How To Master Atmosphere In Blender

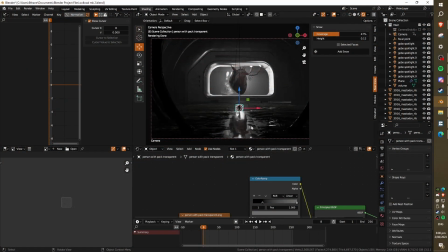(0:04)
Yeah, let me show you around show you my process for creating something like this So you can create some cool moody renders like this one.
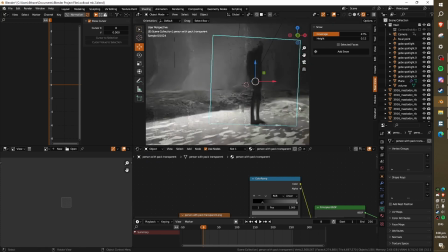(0:10)
All right So firstly the hack this guy is a random image that I just downloaded
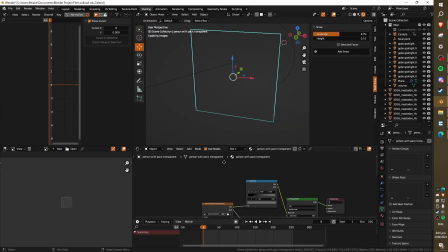(0:17)
Yeah, you see it's just this image right here just drag and drop it in All right And basically all that I've done here So I've taken the alpha map plugged into the alpha and I've just got this
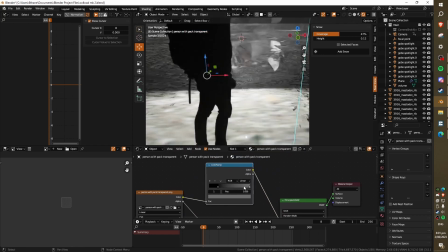(0:26)
guy's color plugged into a black color ramp So that we don't get much color because we just want him to be a silhouette essentially
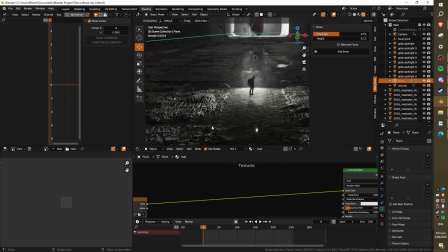(0:32)
this is what the scene looks like outside of the camera view now you can also see that the way that i've done this ground here is it's actually quite low quality when we zoom all the way in but even zoomed out a bit that
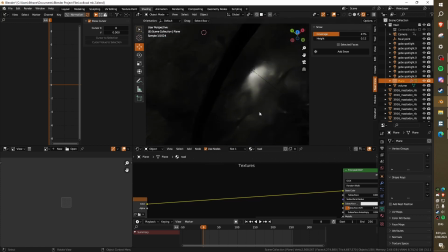(0:44)
looks pretty good already and it is honestly a bit too scaled up for my
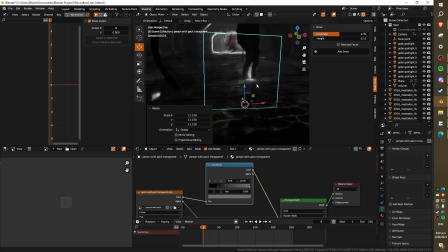(0:49)
liking person would realistically need more of this size in comparison with the pavement
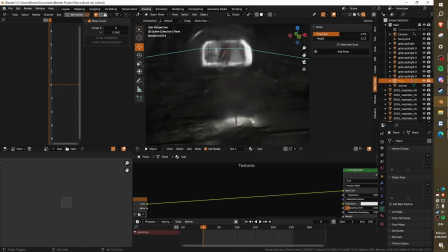(0:54)
however this is a render with the theme colossal and
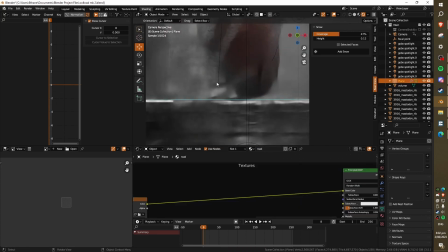(0:58)
so we're having a really small guy here and then having a lot of big elements around him to contrast and also the size of the
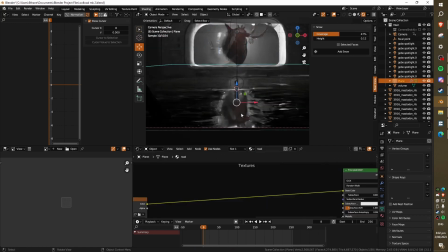(1:07)
wet area it just works really well with the heart reflection in the water and also um this guy has an area light behind him and it basically provides
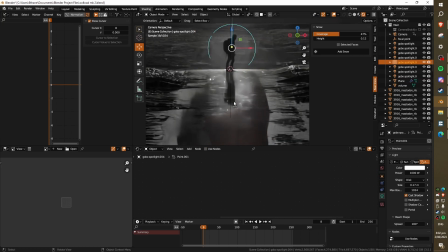(1:15)
this nice little circle of light and it creates this this nice um nice clean crystal reflection of the guy which adds a nice line
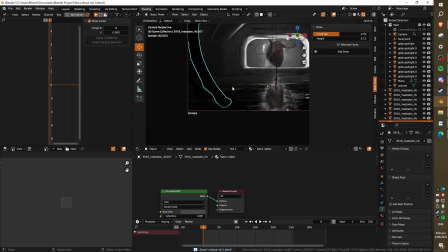(1:24)
of symmetry in our art piece now let's go and take the individual elements so firstly we've got this bone over here which we can't really see any texture on is really just they're really just shapes and we've got them just like sitting around basically like they're kind of like curving around closing
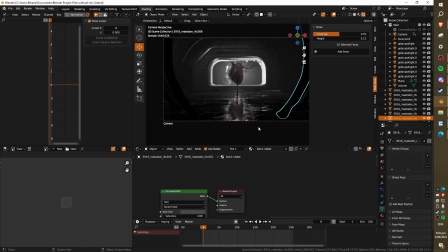(1:39)
it on the viewer but at the same time from the viewer's perspective we're opening out into the scene we start off closed in here these corners are kind of cut
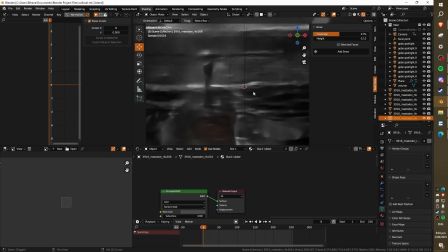(1:46)
out and then we open out our eyes the eyes are lead and we see our guy and then our lights eyes lead up through the reflection through
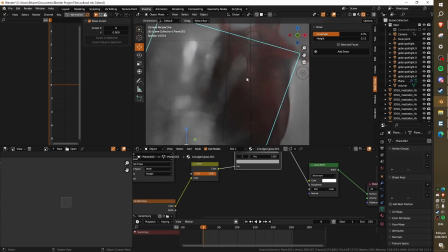(1:54)
the guy and we see the main main subject which is the heart and then by association we see the big handprint on the glass which is
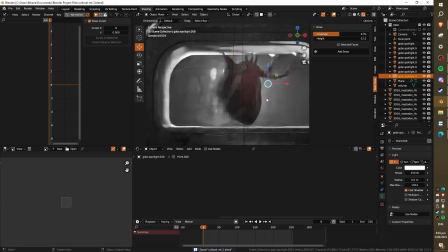(2:01)
quite irregular and goes with this whole theme of colossal or objects
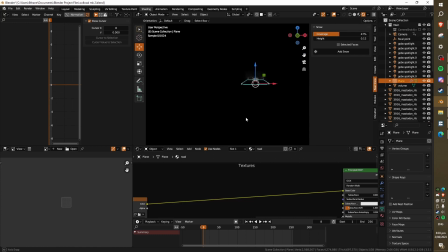(2:06)
which are way larger than they should be now the way that i've done this ground texture just quickly um
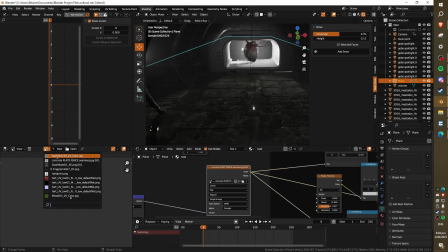(2:10)
in case you're interested is this is the node setup for it so i've taken this texture off of textures.com so firstly
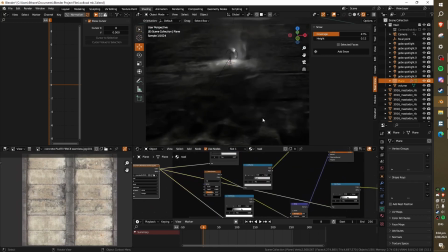(2:19)
we've used it for bump as you can see we've got some pretty noticeable bump on here you can see we've given it some subdivisions and now also applied a subdivision surface modifier over here and we've given it a little bit of displacement the actual geometry here is actually being deformed because with the
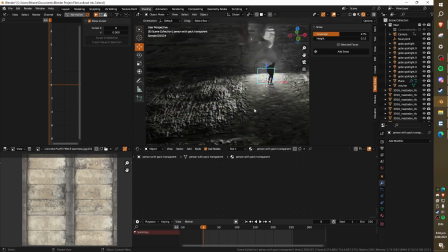(2:35)
bump map right it looks deformed from a perspective but if you go down flat you'll actually see nothing coming out whereas with this if I go down here you
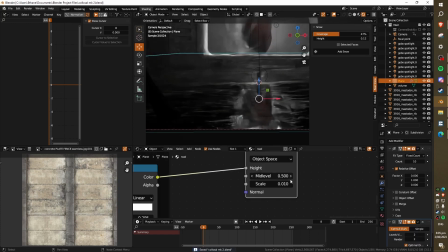(2:43)
can see that there's actually bump coming out of the ground if we take this displacement out you can see that everything is really flat
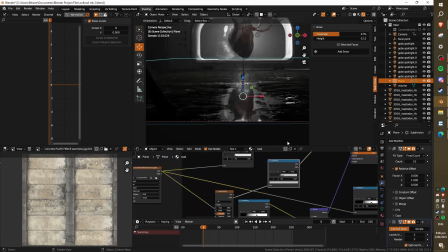(2:50)
the main thing that's important which creates this cool reflection is it's fed into a color ramp and that goes into our roughness and you can see we've crunched
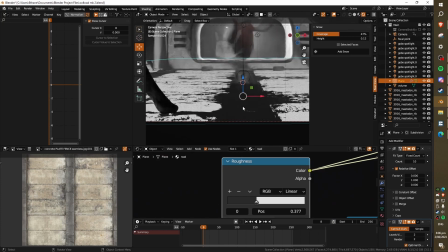(2:58)
this color ramp really tight and if i go and view what this is doing basically these white areas are fully rough so they're not giving
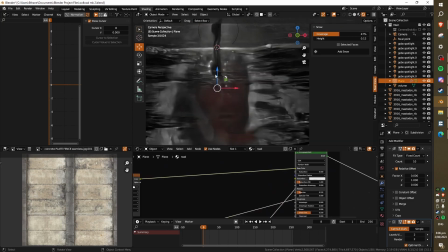(3:06)
much reflection and then these bits they are like pretty pretty clear reflections which is just quite cool compositionally like i kind of ran
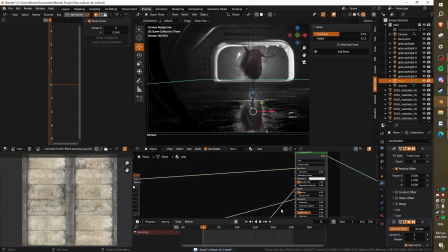(3:12)
into it by accident but whenever you're dealing with these kinds of sliders like you always want to um you see this is what it would have been by default Like this looks this looks alright if we go this this does look alright, but you can see that Everything's pretty glossy here.